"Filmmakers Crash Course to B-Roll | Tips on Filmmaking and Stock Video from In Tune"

If you're just breaking into the filmmaking game, you've probably heard the term B-roll thrown around. Let's quickly define it and look at how it can elevate your content. Hey filmmakers, Julian here. At one point in the not-so-distant past, B-roll was something you'd only see in film and TV,
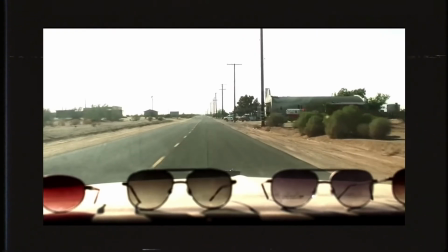18s
a way to transition between scenes or establish a location. But the rise of content creation has blurred the lines between vlog and big-budget production. Now, most YouTubers use B-roll to tell better stories, create better videos, and ultimately give their audiences better experiences. So yeah, B-roll is a B-deal. It's also an easy thing to incorporate into your production process. So let's examine what B-roll is, how it can help you, and tips on shooting your own B-roll.
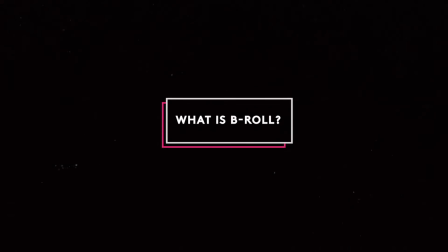46s
What is B-roll? So what is B-roll? It's a video production term that people throw around a lot, but it's not exactly an intuitive term for people who don't have a production background. And if you don't understand what B-roll is, you won't know how to use it effectively. B-roll is the perfect way to tackle establishing shots. These are shots you include specifically to give your viewers a better sense of the setting, the mood, etc.
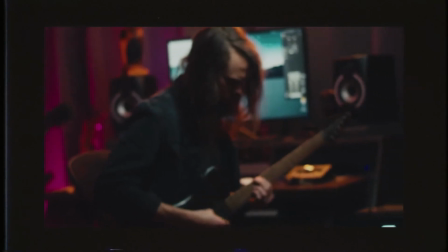70s
Think about the last interview you watched.
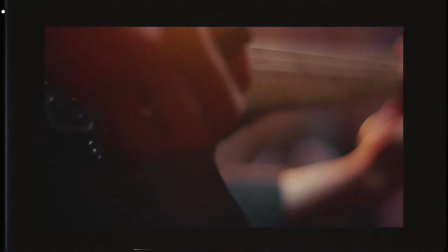72s
Remember those moments when the video cut away from a person talking to showing them at home or driving in a car or walking down a beach? That's B-roll. It's how you add depth and emotion to a project, even if the B-roll doesn't directly match the footage that is front and center. Ways to use B-roll. Technically speaking, B-roll is most often used for establishing shots.
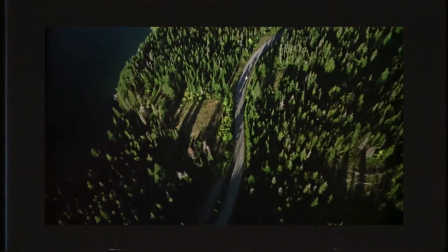93s
Now, think about the whole opening sequence to The Shining, where those brief shots tell a story even without narration.
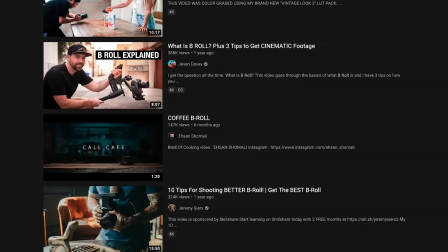102s
Unsurprisingly, B-roll also works well for transitions. This is probably the most popular use of B-roll footage on YouTube.
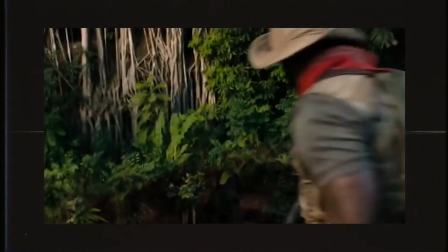109s
By highlighting action or movement in some B-roll, you can transition scenes without pushing viewers out of the moment.
Don't push me.
Tips for shooting B-roll. Now that you understand what B-roll is and how to use it, the last step is to make it a habit. Once you start shooting it regularly, you'll be in a position to make it another great tool in your utility belt.
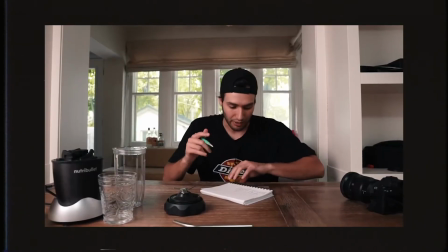130s
You might never incorporate B-roll planning into your pre-production process, but there are specific things that you can do to make sure you're not missing the moments. All right guys, before we continue, here's that friendly reminder to hit the subscribe button, like this video, and turn on the notifications. That way you get notified fast. When you think of a cool idea or a stylized establishing shot, don't just grab 10 seconds of footage and call it a day. Try different perspectives, angles, varieties of movement, etc. Trust me, once you're sitting in the editor's chair, you'll be thankful you had a variety to choose from.
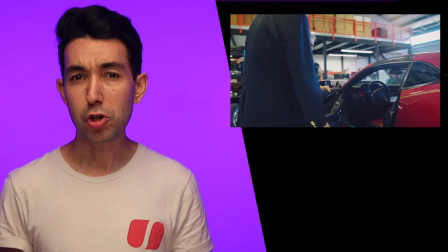165s
Different types of projects require different approaches. If you're shooting an interview, you'll want to get B-roll after principal photography. That's a surefire way to capture footage that will line up with what the subject talks about.
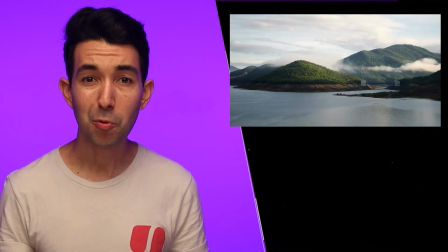177s
If you're shooting a travel vlog, you'll want footage on location. And since you may only have one chance to get the right shot, you should plan ahead and take every opportunity to get what you need. B-roll builds context and adds layers of storytelling.
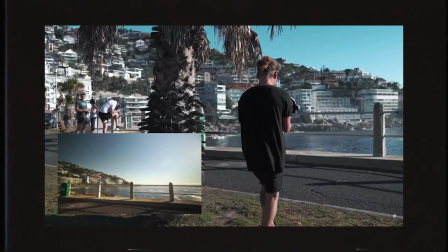191s
Shooting some footage of arriving or exiting a location, or shots of a location's exterior, better directs the viewer's attention into and out of a scene. All right, that was a lot, but don't feel overwhelmed. Because if you find that you're not in a position to capture B-roll, well, Soundstripe's got your back.
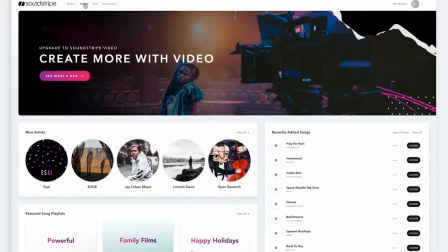208s
We now have a library of cinematic stock footage that you can license for your videos.
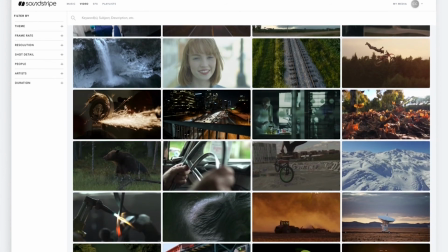212s
Over 70,000 clips and counting.
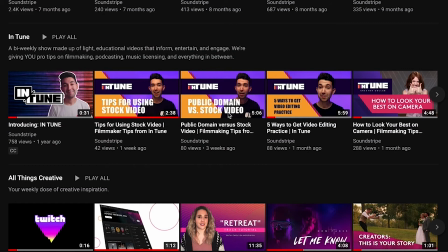215s
Oh, and by the way, we have an in-tune episode that empowers you, creators, on how to best use stock video. Hit the link right now to start exploring. We'll see you soon. Remember to stay inspired and to create more.